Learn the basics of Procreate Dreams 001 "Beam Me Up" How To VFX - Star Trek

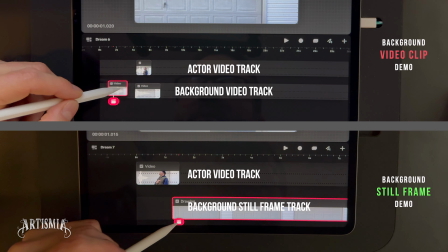Now, if you're using a background still frame, you can reposition the track itself so that it is below the video track.
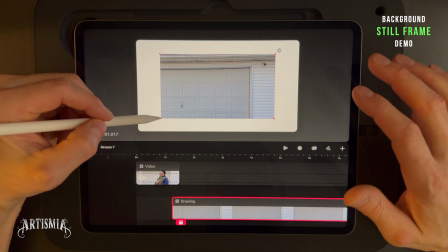To do this, hold with your finger and drag the track down.
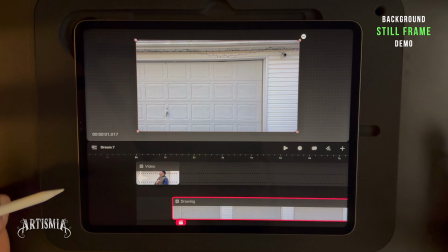Either way, whichever method you are using, make sure your background is on a separate track below your actor track.
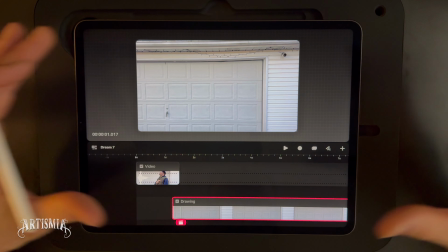If your background still frame is too small, you will need to resize it to fit the stage.
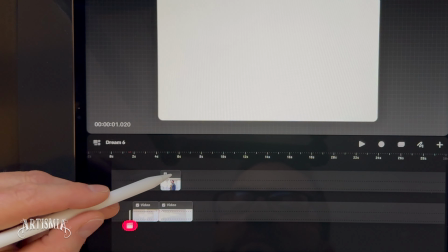To do this, drag the corner red dot with your pencil or fingertip.
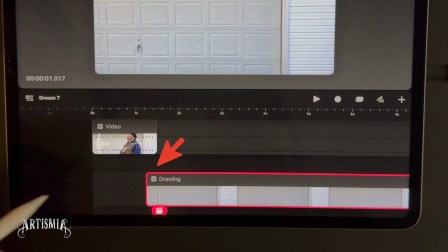And with an additional finger, touch and hold the screen so that it will constrain the position and keep the image centered.
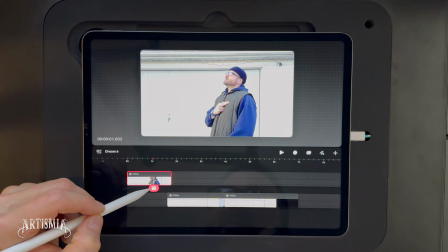Now reposition the actor video clip on the timeline ahead of the background so that there is an overlap like this.
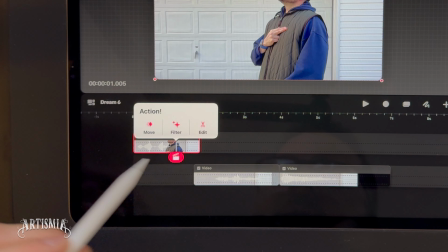With the clips now lined up, it is now time to add an action to the video clip.
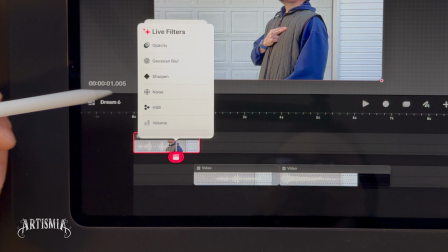To do this, place the playhead, or the little red clapboard,
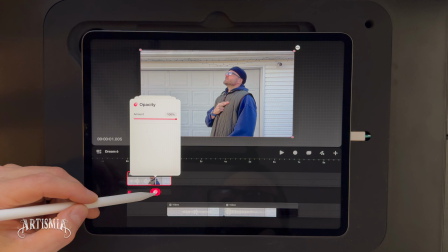a few frames ahead of the end of the actor clip and tap the red clapboard action button.
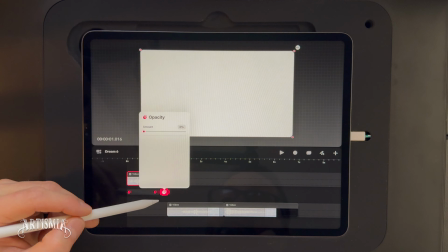Tap on Filter, and then Opacity. This will create a keyframe.
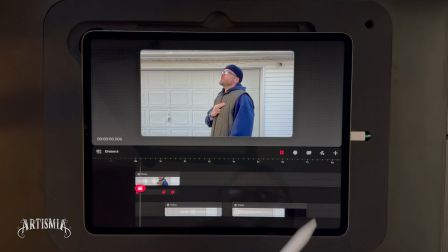Now drag the playhead to the right a few frames. Tap the action button again, select opacity, and then adjust the amount to zero.
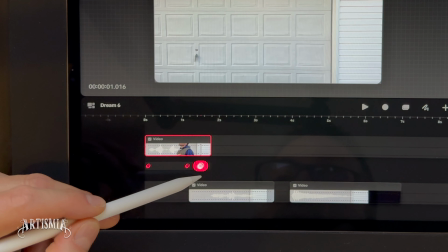This will create an additional keyframe. We have just now created a crossover dissolve, giving the illusion of the actor disappearing.
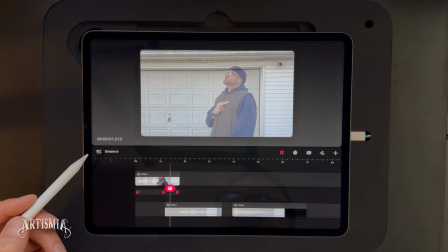It is important to adjust the two clips or tracks so that your background video or your background photo line up with each other,
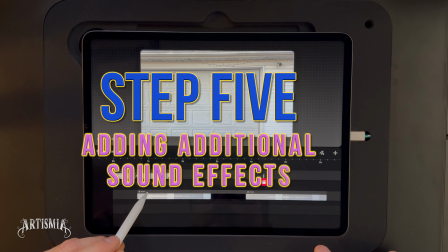keeping continuity and smoothness. You can adjust the timing of the crossover dissolve transition by adjusting the keyframes.
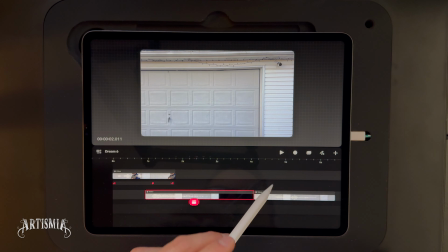Simply move them closer together to make it faster, or further apart to slow it down.
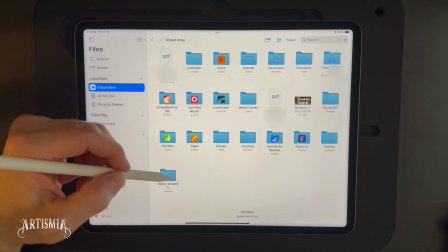Step 5. Adding a sound effect. If you exported your background video clip with a sound effect added, you're good to go.
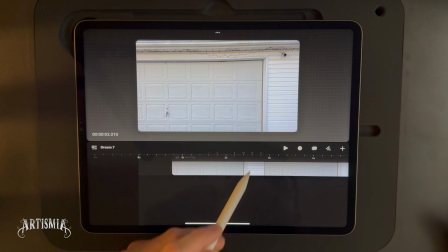But you may want to add additional sound effects. To do this, make certain that you have an audio file or sound effect file saved on your device or in the cloud.
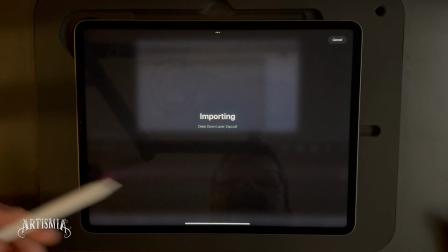I have a few sound effects already saved on my iCloud Files folder, which I'll be using for this tutorial.
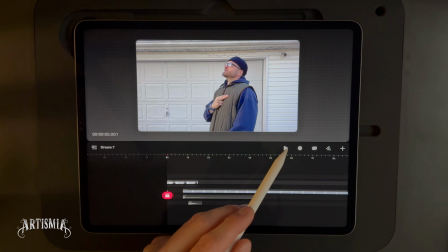To add an audio file to your project, tap the plus button. Select Files and choose the sound effect that you would like to use.
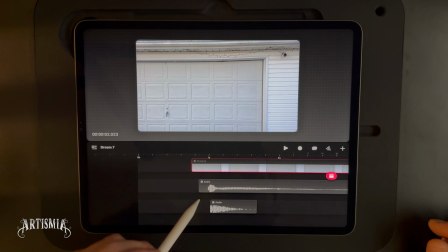Drag and drop to reposition the sound effect where it sounds best.
Scotty!
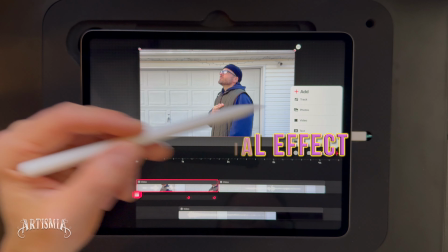Be sure to position the sound effect in such a manner that it works well visually with the transition.
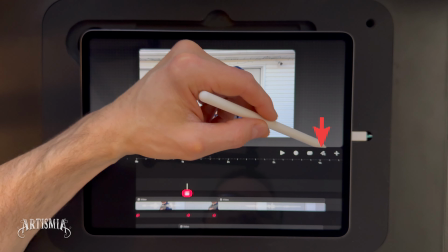Scotty!
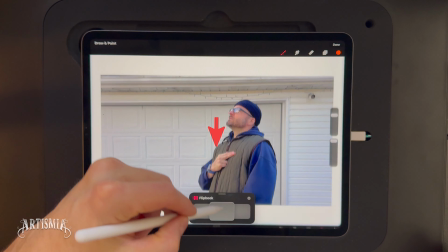Now it's time for the more creative or fun part. Tap the plus button and create a new track.
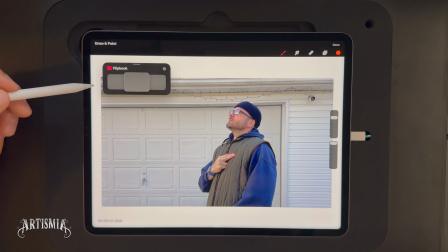Tap the squiggle draw button on the left of the plus button. Now drag the tab at the top of the timeline down to switch to flipbook mode.
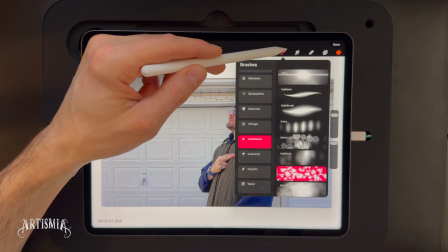You can reposition the flipbook window by tapping and holding the small gray tab at the top of that window.
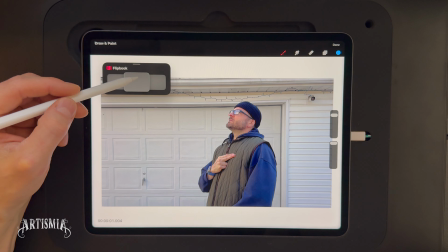Since I'm trying to create the illusion of an old Star Trek beaming effect, I'll be using a brush called Glimmer from the Luminance collection.
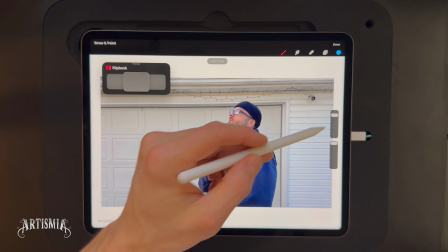By tapping the color swatch selector in the top right corner, you can switch to whatever color you would like.
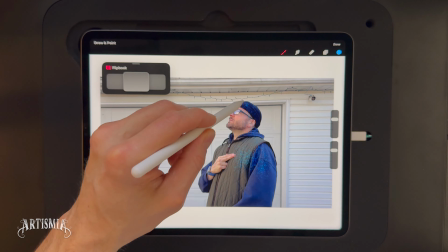Test the brush to determine what it will look like. You can always tap with two fingers to undo.
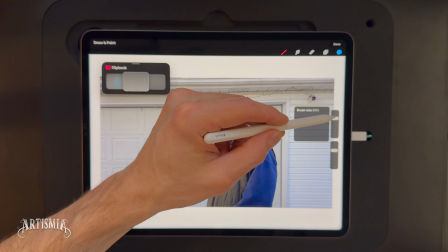Now resize the brush and its opacity. Now apply a layer of particles on the stage.
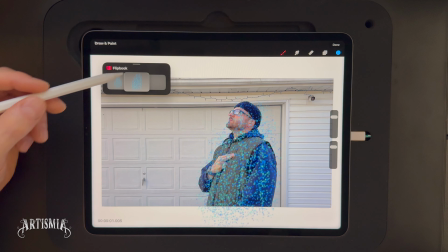Tap the flipbook frame and then the plus button to create a new frame.
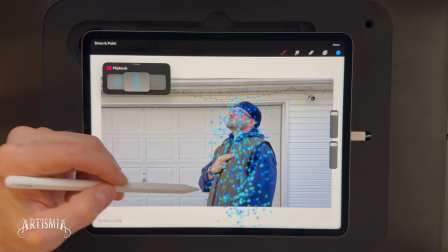Adjust the size and opacity again and then apply another layer of particles onto the stage.
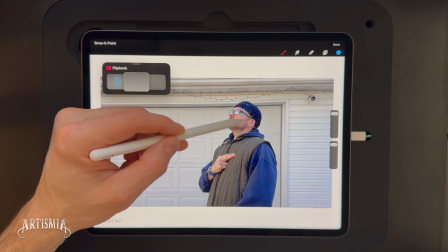Tap the flipbook frame again and create a new frame.
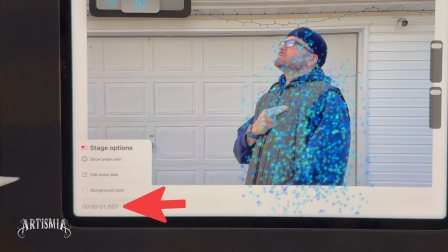Repeat these steps numerous times to create the illusion of a buildup of particles.
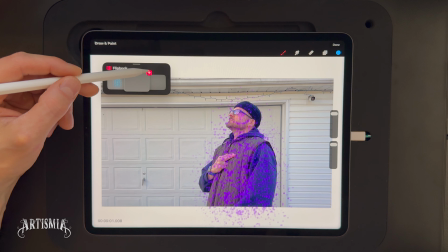It may be helpful to use onion skin to determine particle placements.
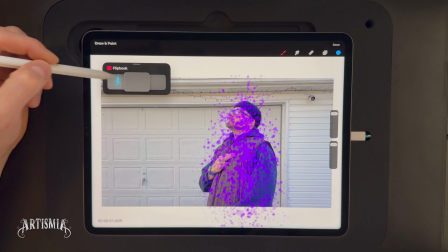To turn the onion skinning on, tap the time code in the lower left corner and then select Show Onion Skin.
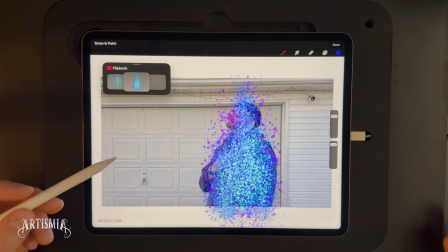This will show the previous frame and a different color of particles so that you know where you just painted.
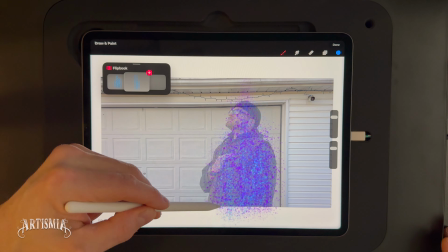Continue adding more and more particles, changing the color, opacity, and brush size as needed.
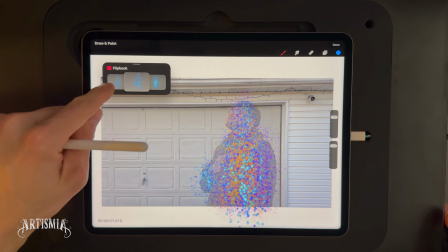Make it fun! Remember, you can always undo and redo with simple hand gestures.
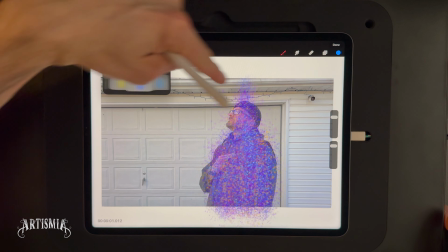To undo, tap with two fingers. To redo, tap with three fingers.